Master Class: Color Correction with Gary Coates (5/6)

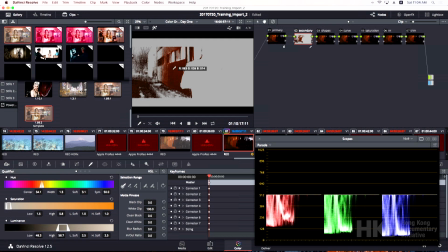So I've got that. I'm just kind of moving really quickly here, how you sometimes have to do as a working colorist.
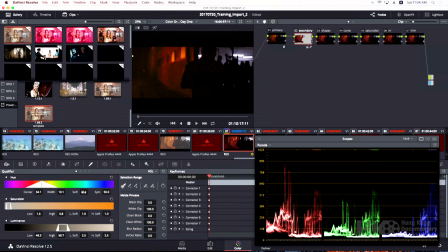So I think that that's just a little too red or something. So I might get that as a secondary working on that zone there.
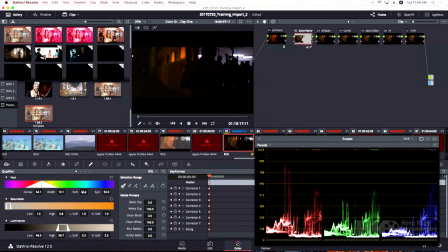Because I found that distracting. In terms of serving the narrative, one of my tasks as a colorist, that was distracting.
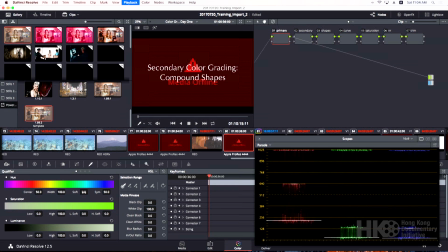What I might want to do here is have my audience
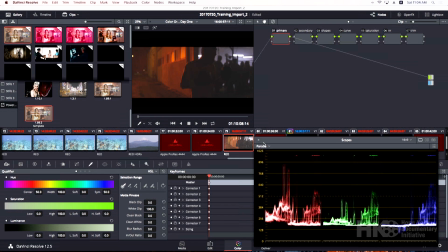pay attention to the subject in the frame.
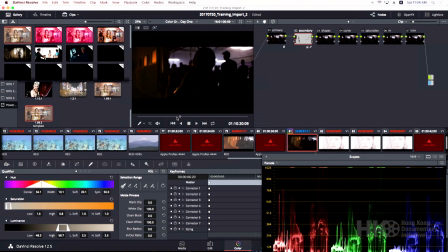So I may want to track a light on his face and not have other things work. Now, so I made one secondary. I'm going to add another secondary to change the light back here.
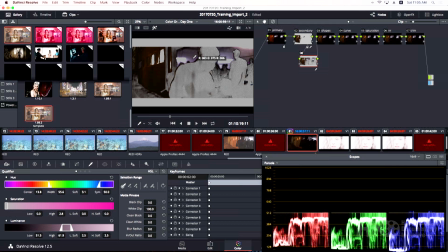So to kind of create a dramatic conflict, I may want to have a different color light on the other side of the wall.
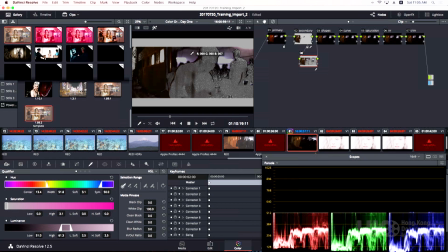So I sampled with the eyedropper. I have a hue width that's rather broad, so I'm going to narrow the hue width to 10, so it's more narrow.
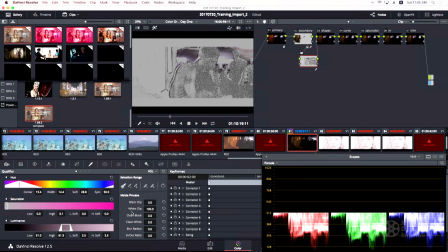I'm going to soften that using the soft feathering of the hue variable. I'm clicking on and off saturation to see if it gives me more pixels. But the thing I find most effective is to use clean white.
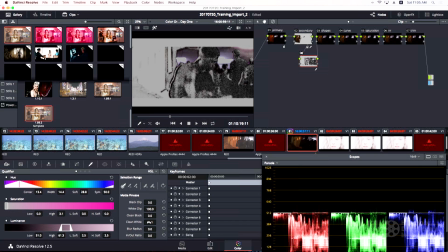And that kind of expands quickly where that light falls. It kind of works like if you had used an actual light source on that, it's finding where the light is falling on those surfaces.
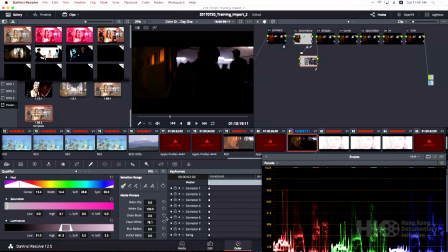Now what I would like to do is give that more of a cool fill. So I have a contrast of the warm exterior and the cool interior, perhaps suggesting some tension or conflict.
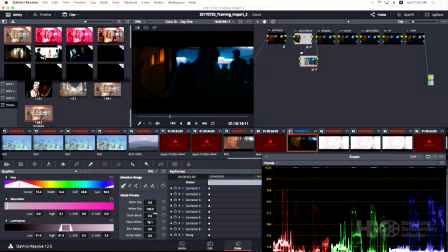I'm painting that into more of a strong hue.
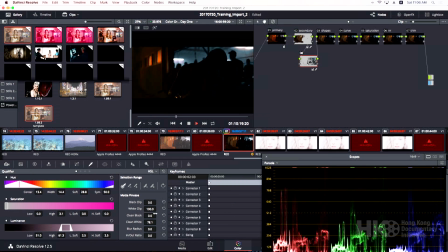Now we have the task of, I want to get the boxer, the main subject, to light up a little bit. I go to the beginning of the frame, and now I go to shapes.
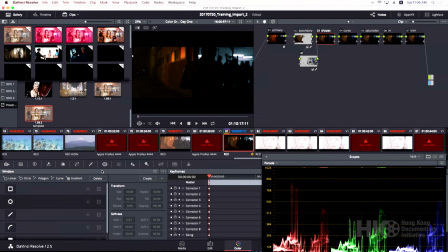I attach a circle shape. I could hand draw, but I won't. But you can do, rotomatting
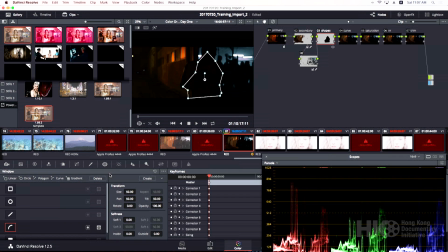and attempt to track with that. But I find that a little tedious and cumbersome and kind of sloppy. But
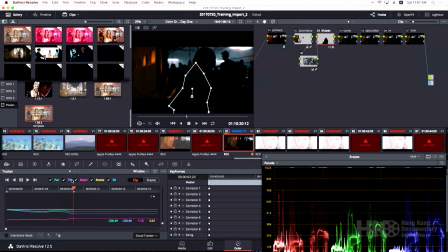so I tend not to use that. I use those ovals because they're smoother and they're more like what a light would do. So I'm deleting all those tracking marks I did. I'm resetting my tracking.
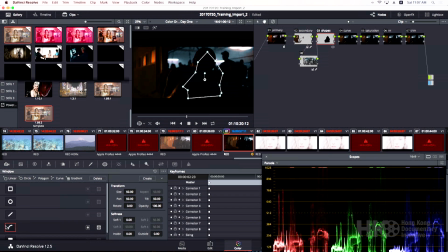And I'm going to eliminate that. I'm going back to the window menu. I'm turning off the polygonic mat. I'm turning on the circle mat. And we're going to shrink that to the size of his head.
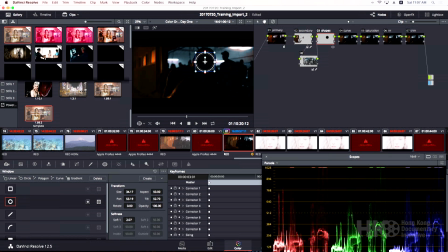So all those little points there are going to stay within his head. And I'm going to use his head as our tracking point. So I've attached the shape to an object.